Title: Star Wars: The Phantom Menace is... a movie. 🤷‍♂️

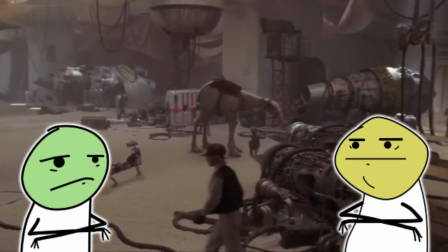962s
as exciting now as I did 20 whatever years ago I love it that's fair
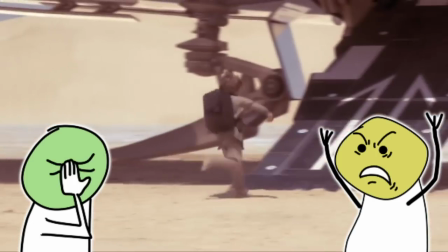971s
now i just want to point out darth maul has no idea who this kid is no he's just so ready to mow him oh yeah darth maul
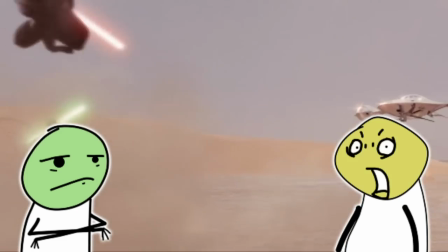979s
kills any kid he sees just as a matter of course okay so the council
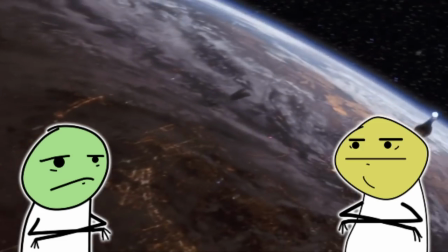989s
um i mean it's great to to see yoda and samuel but
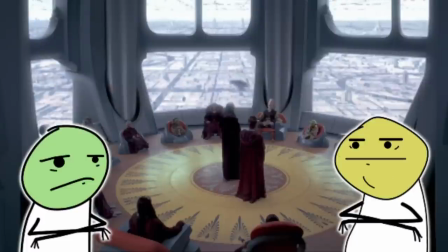995s
i just wish it was under more fun circumstances Yeah, the Jedi Council are just like these lazy bastards.
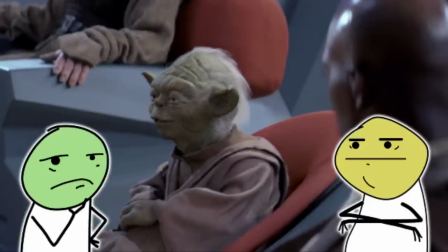1002s
Yeah. He's like, I found the Messiah. They're like, I guess we'll take a look if you really.
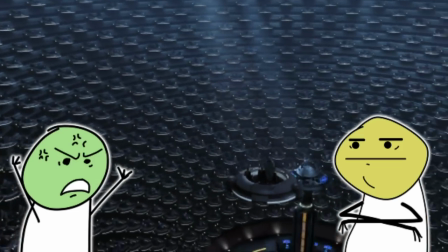1010s
I love this. I just think it's so funny that everyone's floating stages have to keep moving around the whole time they're talking.
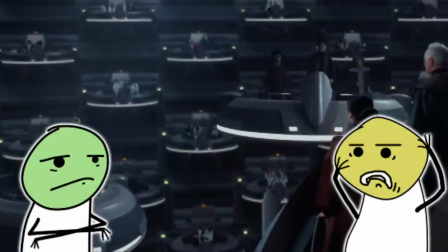1019s
It's like, it's so visually cool. Wasted on something so fucking dull.
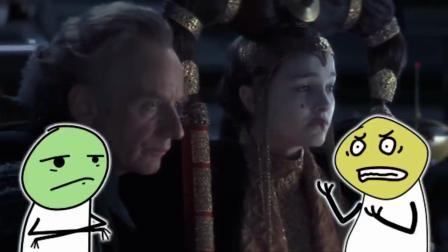1027s
but it's a representation of the whole movie you get like great actors to do terribly dull things
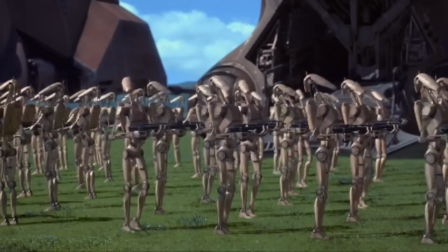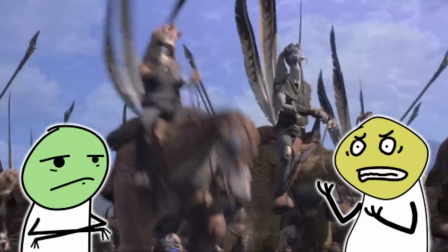1041s
this was made at the exact same time this is lord of the rings and both have like a big army battle sequence with a bit of
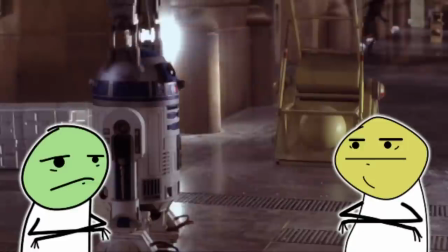1050s
cg i mean the other one is a half cg half real people yeah with a significantly smaller budget and this looks so much worse than yeah than
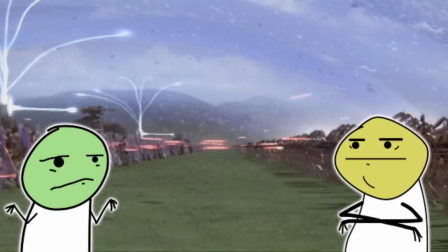1058s
the line of elves I think I will go to my grave not knowing how Lord of the Rings looks better than every other movie ever made.
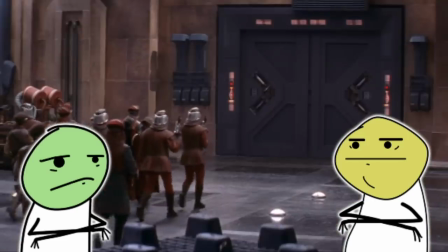1066s
I have no idea what happened there.
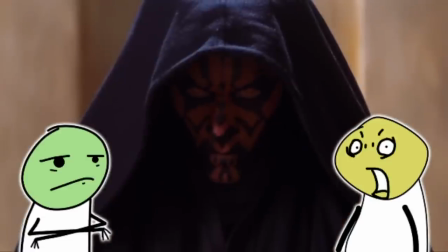1069s
Well, okay, so I just, the first appearance of Darkth Maul, when the doors open, is like an all-time movie moment.
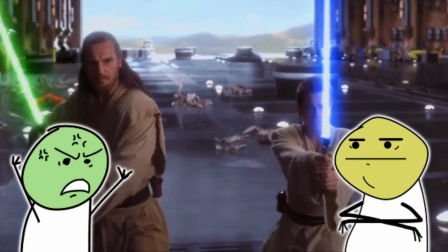1077s
There is nothing, this is the way I'll put it, there is nothing in 789 that approaches the
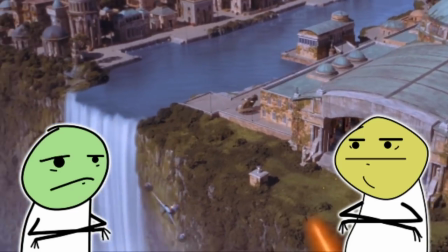1085s
pure level of operatic excitement that the moment when those doors open and reveal Darth Maul does for me.
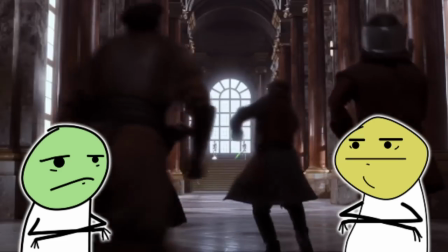1094s
I think the only moment that I can think of in the newer Star Wars movies that matches
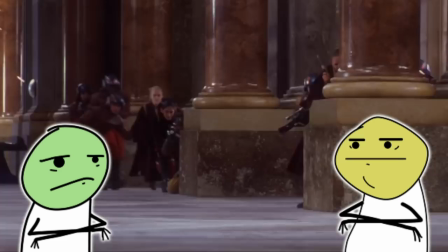1099s
this entrance sequence is Rogue One.
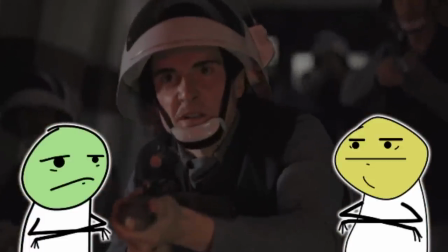1104s
Right. With the Vader in the hallway. But like this, I think the music helped a lot,
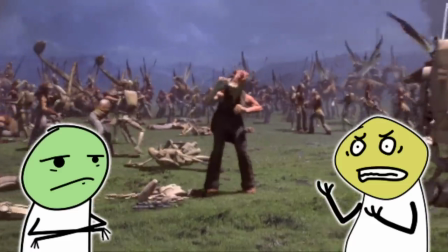1111s
carried a lot of weight to making how awesome Darth Maul is.
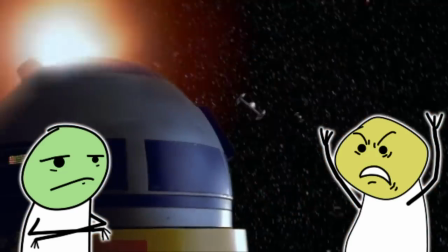1117s
Yeah, but I just wish they didn't keep cutting back to this f***ing kid.
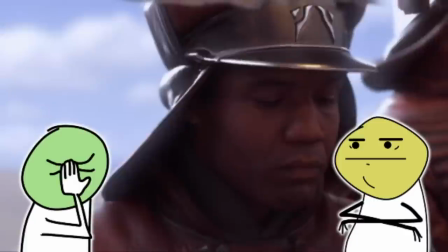1122s
Also, did I misunderstand this sequence or does, does Anakin eventually like destroy the,
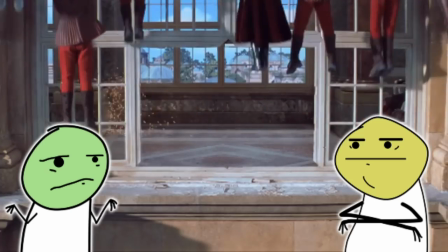1129s
he like shoots the main reactor from a random cargo bay? Is that what happens?
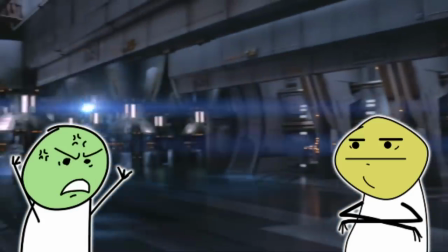1136s
Because he, like, shoots something, something explodes, and then it cuts to the guys. They're like, there's a problem with the main reactor.
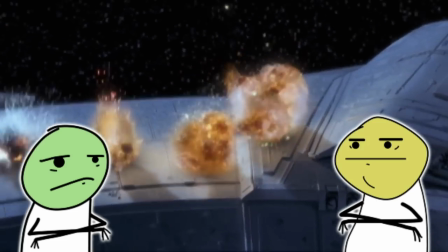1142s
And then the entire ship explodes. But he's just, like, in a ship bay.
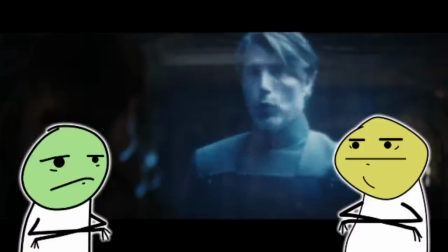1147s
Yeah. I think the theory behind that is that Mads Nicholson's character actually built a flaw in every
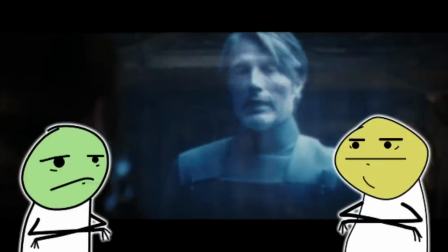1152s
system across the galaxy.
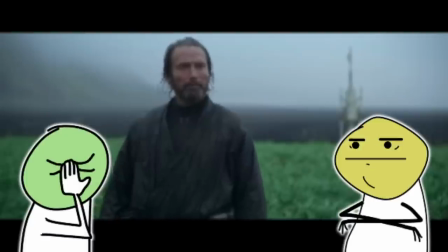1158s
This is why you don't go with the lowest bidding engineering company.
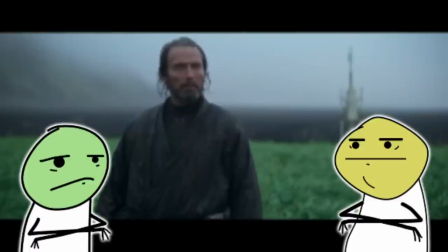1161s
It turns out Galen Erso is the biggest mass murderer in the Star Wars universe through faulty engineering.
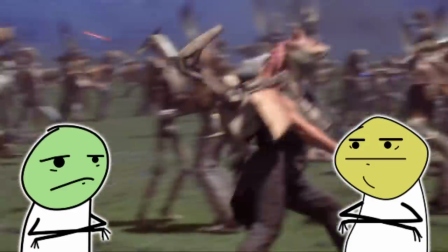1171s
I think this sequence is incredibly ambitious in that I think, like I said earlier, there's something like five threads that turn into four threads.
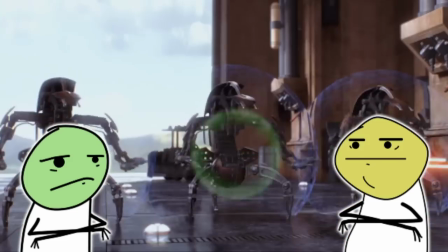1180s
But we're following an incredible number of characters through very different sequences all intercut.
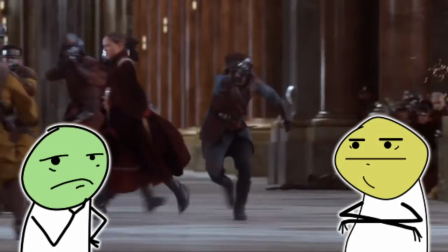1186s
I think it's very impressive that we know what's going on in each of the sequences and are able to keep track of it.
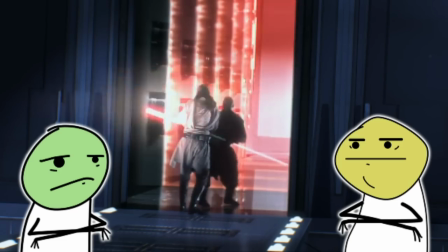1191s
However, I don't think it's, like, successful.
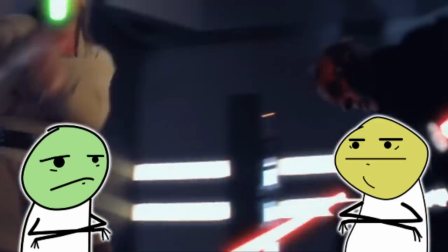1196s
I think it ends up, like, kind of watering down the impact of the most enjoyable parts of the story.
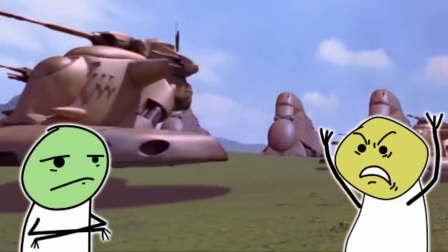1201s
I think you can engage if the three or five things that are ongoing have similar tones.
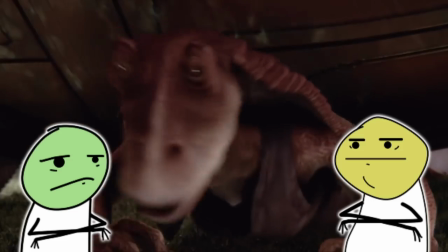1207s
Right. And momentums.